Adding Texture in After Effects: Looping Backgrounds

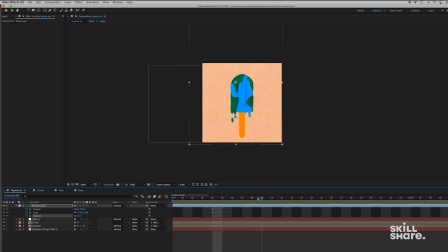[4:15]
So now we're gonna jump a few frames ahead in time. Doesn't really matter how many, because we can adjust it later. And I'm just gonna move this texture and make it look a little bit different. So I might scale it up.
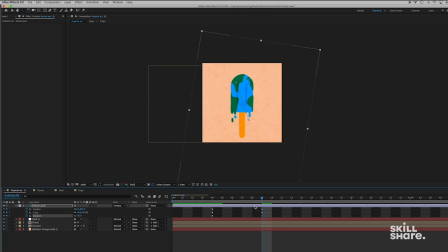[4:30]
I might rotate it a little bit, just so it looks a little bit different from the previous keyframe. So now this is really important. If I just play it out like this, there's like too much going on there.
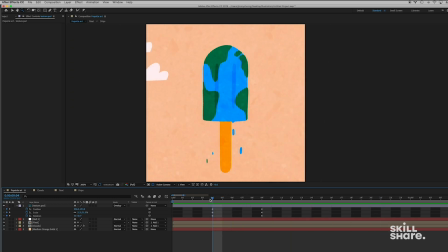[4:47]
It almost looks like a mistake or like some noise. So you just want it to jump from texture placement to texture placement. So how we're gonna do that is we're gonna set these as hold keyframes. I'm gonna select my keyframes.
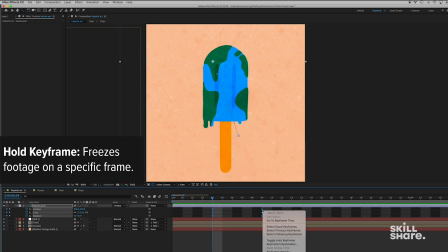[5:00]
I'm gonna right click. I'm gonna press keyframe interpolation.
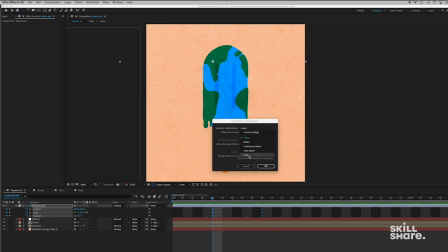[5:07]
Right now they're set to linear. We wanna set them to hold so we can hold the placement of each position.
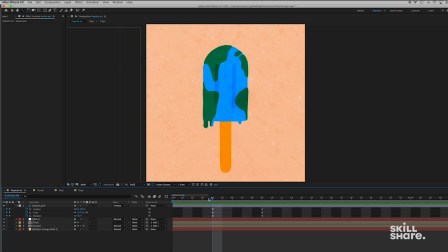[5:15]
I'm gonna press okay. So you're gonna see a difference in this in that in between these keyframes, there's no motion happening. As you can see, it kind of jumps from position to position.
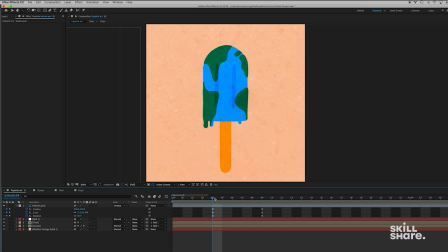[5:30]
And whereas before, when it was linear, it kind of had motion going in between these two areas. So what a hold keyframe really does is it just jumps between each position instead of giving you that smooth motion in between the keyframes.
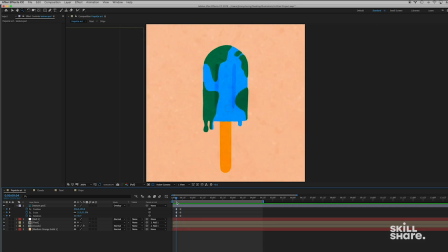[5:45]
So now that I have these two, I think that's good. If you wanted to, you could go in and adjust it a couple different times. Keep rotating it, keep scaling it, playing with that.
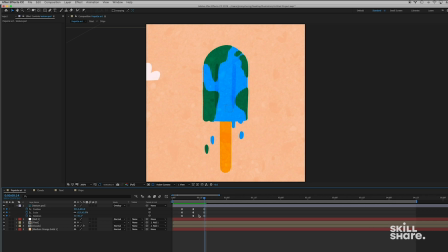[6:00]
And After Effects will recognize that you used hold keyframes in the past, so it will make sure to make these hold keyframes as well. So we have three different positions going on here. I'm just gonna drag these to the beginning.
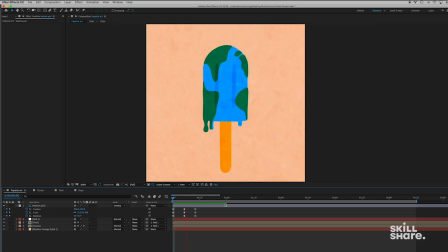[6:18]
I'm gonna play this out. Okay, so I got three here. And now what I'm gonna do is I'm going to just duplicate these just like we did with the compositions earlier. So I'm gonna press Command C and Command V to paste it. So I'm gonna paste it again here and again here,
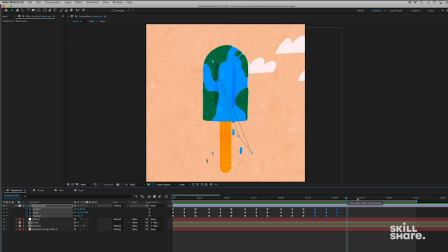[6:37]
and I'm just gonna keep pasting these keyframes until I reach the very end. And I'll delete these two because they're hanging off. Okay, so let's just play this through. All right.
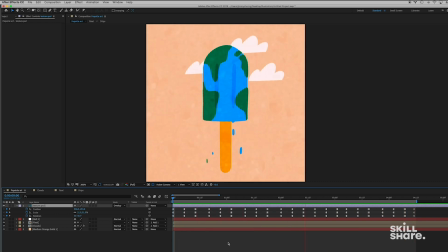[6:55]
So that just adds a little bit of movement to your texture. So I still think this movement is a little bit too fast. So what I'm gonna do is I'm gonna hold down Option. I'm gonna click and drag these last keyframes. So what that's going to do is that is going to make sure that my keyframes are still evenly distributed,
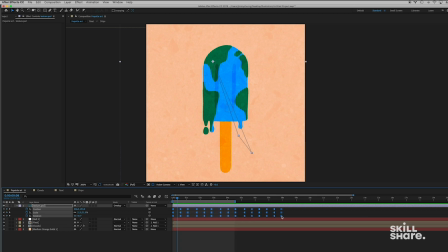[7:14]
but it's going to allow the movement to go a little bit slower. And it's gonna reduce the amount of keyframes that we have in our work area. So I'm gonna go ahead and delete these extra keyframes, and I'm gonna play it now.
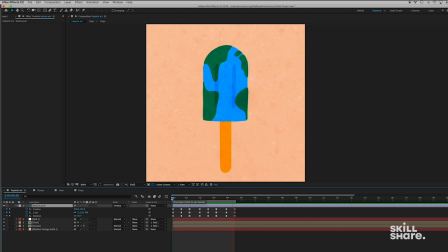[7:31]
All right, so that's a lot more subtle to me. The texture's moving a lot slower. And I think that's really good because it doesn't distract from the motion of the drips or the clouds, which I really want to be the key motion areas.
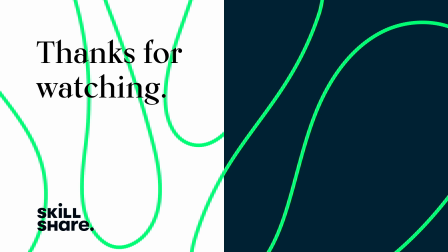[7:48]
Thanks for watching. If you enjoyed this video, feel free to like and subscribe to stay up to date on all of our latest videos.